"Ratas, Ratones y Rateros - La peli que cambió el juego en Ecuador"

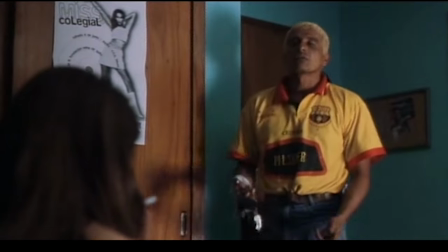También por el amarillo tan chillón que tiene nos dice que por mucha clandestinidad que quiera llevar pues ese color no es lo más indicado para tener
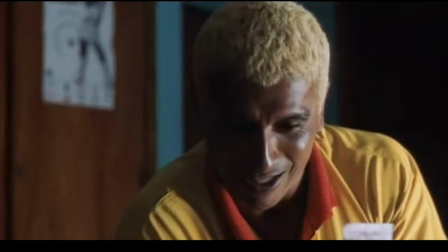un perfil bajo en fin que nos habla de que es un inconsciente y por otro lado también nos da indicaciones sobre su carácter el color amarillo es
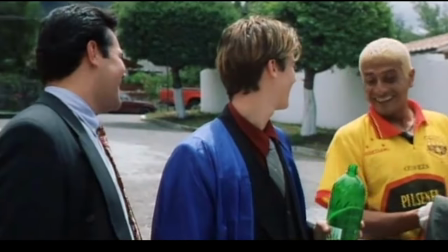asociado con la felicidad y con la energía y realmente el personaje se define por ser extrovertido alegre y optimista y eso
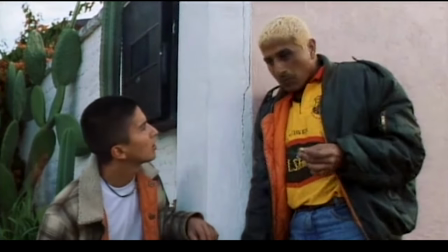que su vida es la más miserable de todas y otra cosa porque también me di cuenta de que su forma de hablar es algo diferente de la del resto de la gente
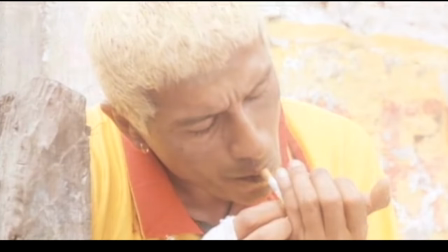de Quito.
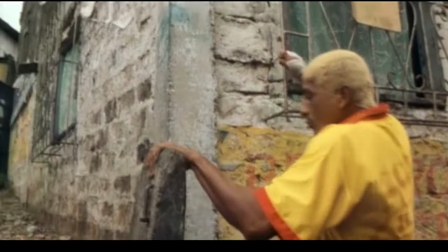En su vocabulario se encuentran bastantes anglicismos y palabras de la calle, y en la pronunciación también pasaba algo extraño que no he sabido identificar bien.
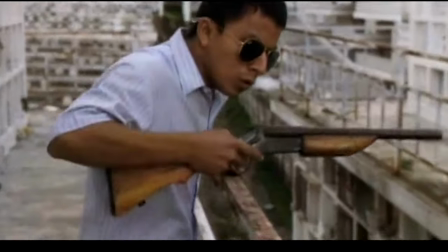Espero que los ecuatorianos que veáis el vídeo me ayudéis a conocer mejor sobre todo esto. En fin, que Ángel representa el estereotipo de las clases bajas en Guayaquil.
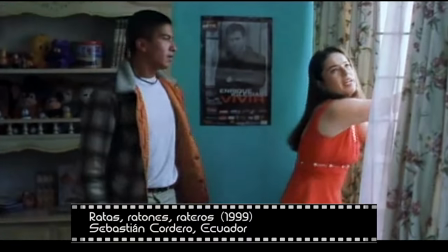Por otro lado tenemos a Salvador, que viste muy distinto. Imagino que porque el clima de montaña de Quito es mucho más duro que el de la costa de Guayaquil.
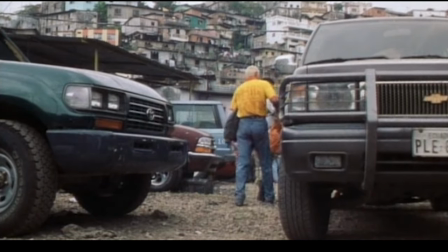Él viste con zapatos mientras que el primo lo hacía con deportivas. Y aunque os parezca intrascendente, el calzado indica mucho de nuestro carácter.
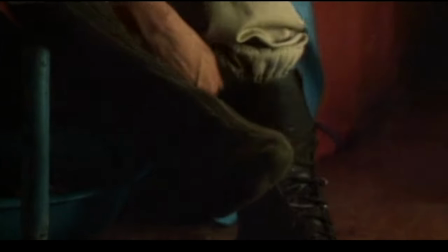El zapato es más formal, no se usa para correr, ni mucho menos para huir, está diseñado para otra forma de vida.
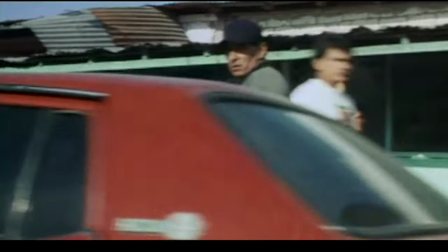Respecto al lenguaje, el dialecto que utiliza es distinto. Para mí, pobre cateto castellano, este me sonaba menos atropellado y tenía que descifrar menos jerga de calle.
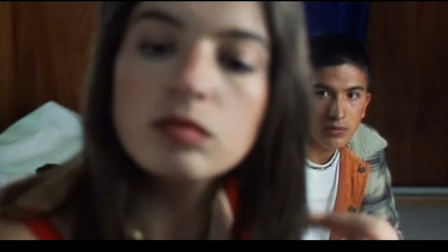Que no digo que me guste más o menos, sino que se me hacía más fácil de seguir. A eso hay que sumar cómo es el carácter de este personaje.
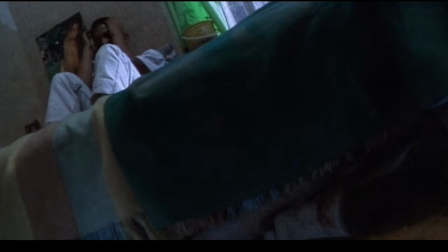Es introvertido, más serio, preocupado por la familia y entiende la delincuencia no como una forma de vida, sino como la única opción para no morir de hambre.
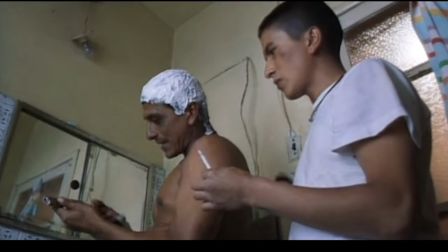En fin, que creo que Sebastián Cordero nos está presentando personas que pertenecen a dos realidades diferentes.
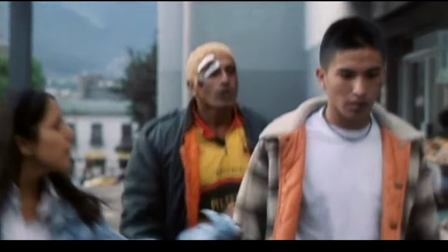Por un lado los costeños de Guayaquil y por otro lado los serranos de Quito. consiguiendo así contrastar las dos culturas a través del lente de una cámara.
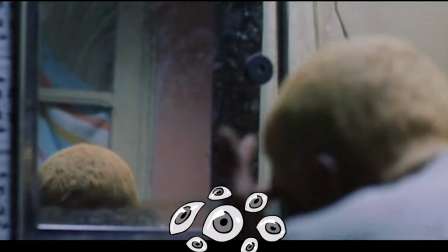Y escuchad que esto es lo bueno, porque por encima de todo,
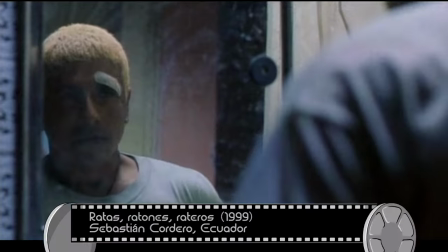aunque parece que haya muchas cosas que los distinguen, en el fondo son más parecidos de lo que ellos mismos creen.
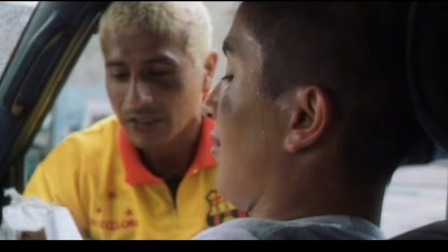Ambas realidades, aunque estén separadas por más de 7 horas de viaje en coche y una enorme frontera natural, tienen algo en común muy importante.
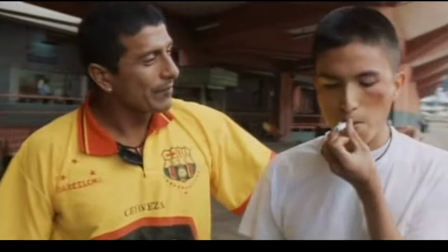Y eso es que se enfrentan a una realidad socioeconómica hostil donde la supervivencia se ha convertido en un rollo darwinista de la ley del más fuerte.
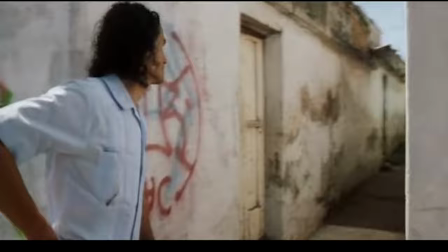Y ahora permitidme una reflexión que puede pareceros una chorrada. Pero es que esa misma diferencia la percibo en España entre el norte y el sur.
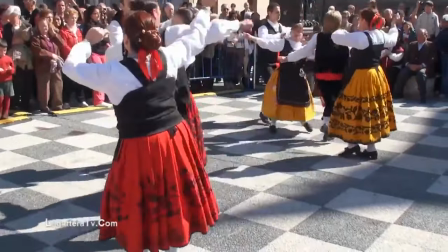A los castellanos se les asocia el ser fríos, formales, en fin, que son de hacer pocas bromas.
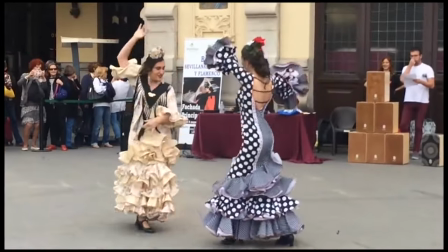Frente a esto está el carácter andaluz, que es mucho más abierto, más dado al juego, a la broma...
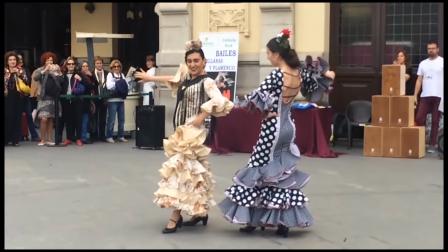Si os dais cuenta, tanto en Ecuador como en España, el clima parece que influye sobre el carácter.
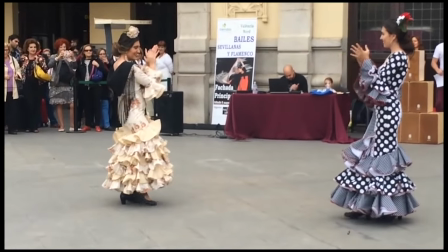Castellanos y serranos son de montaña, mientras que los andaluces y los costeños pertenecen a lugares donde el clima es más amable.
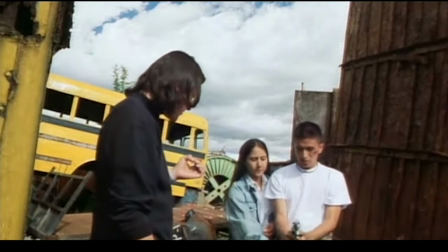¿Pensáis que eso nos condiciona a la hora de forjar nuestro carácter?
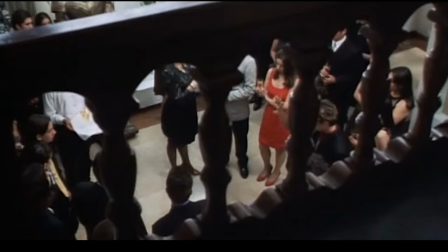¿O que simplemente son prejuicios y estereotipos porque cada uno es de su casa, de su padre o de su madre?
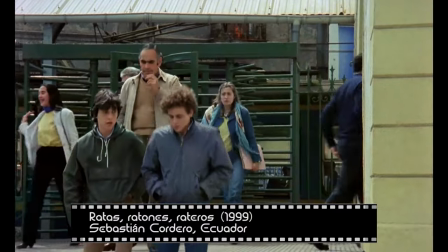Ah, y una cosa para los cineastas malditos. Fijaros en lo bien que funcionan las historias de amistad entre personas que pertenecen a grupos antagónicos.
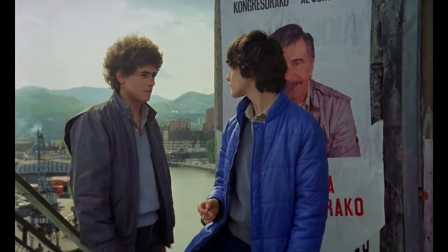Recordad el anterior vídeo sobre el pico que tiene como protagonista al hijo de un guardia civil y de un político averchale.
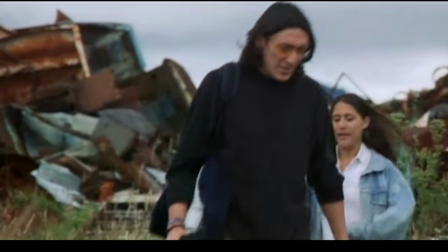En fin, dejando de lado este interesantísimo retrato social de las realidades culturales de Ecuador,
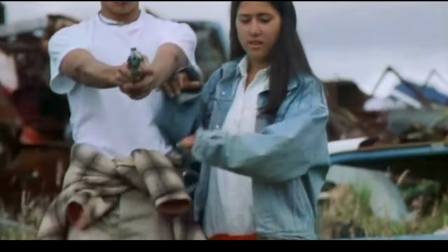leyendo por internet me encontré una interpretación de esta obra que me llamó mucho la atención. Antes os mencioné que ni el director es capaz de dar una explicación al éxito de ratas, ratones y rateros, pues creo que parte de la clave está en esa lectura.
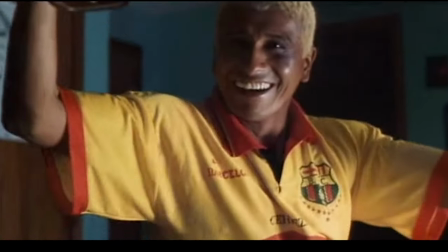La idea sería la siguiente. Ángel es una metáfora de la clase dirigente en Ecuador y Salvador es la metáfora del pueblo.
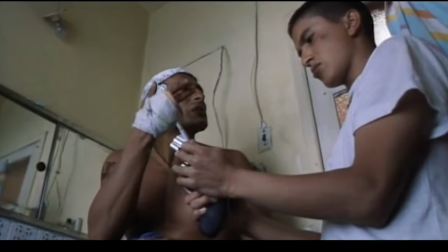Ahora veamos por qué. Desde que Ángel entra en escena, lo primero que hace es dar la falsa promesa de una vida mejor.
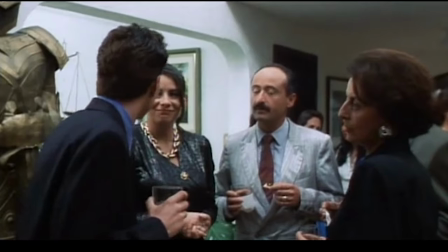Incluso le dice algo que es muy político. Tú sígueme, que si lo haces las cosas te van a ir muchísimo mejor.
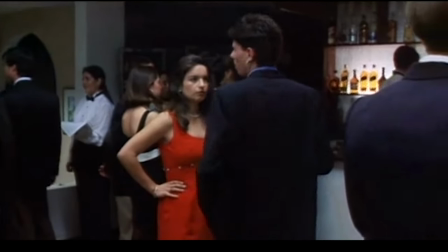Por detrás de esa invitación tan generosa, solo se esconden los intereses personales para sacar beneficio del resto.
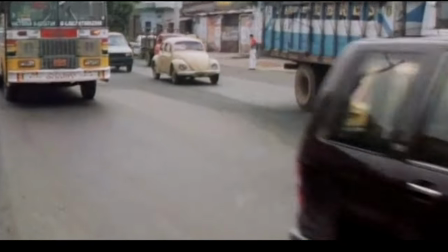Y esto seguro que también os suena de vuestra élite gobernante, seas de donde seas.
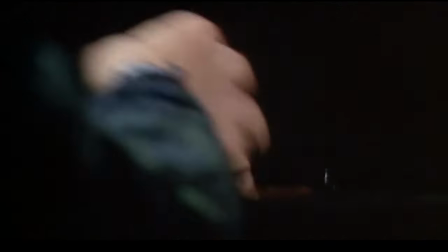Y también es interesante en lo que se traducen esas promesas.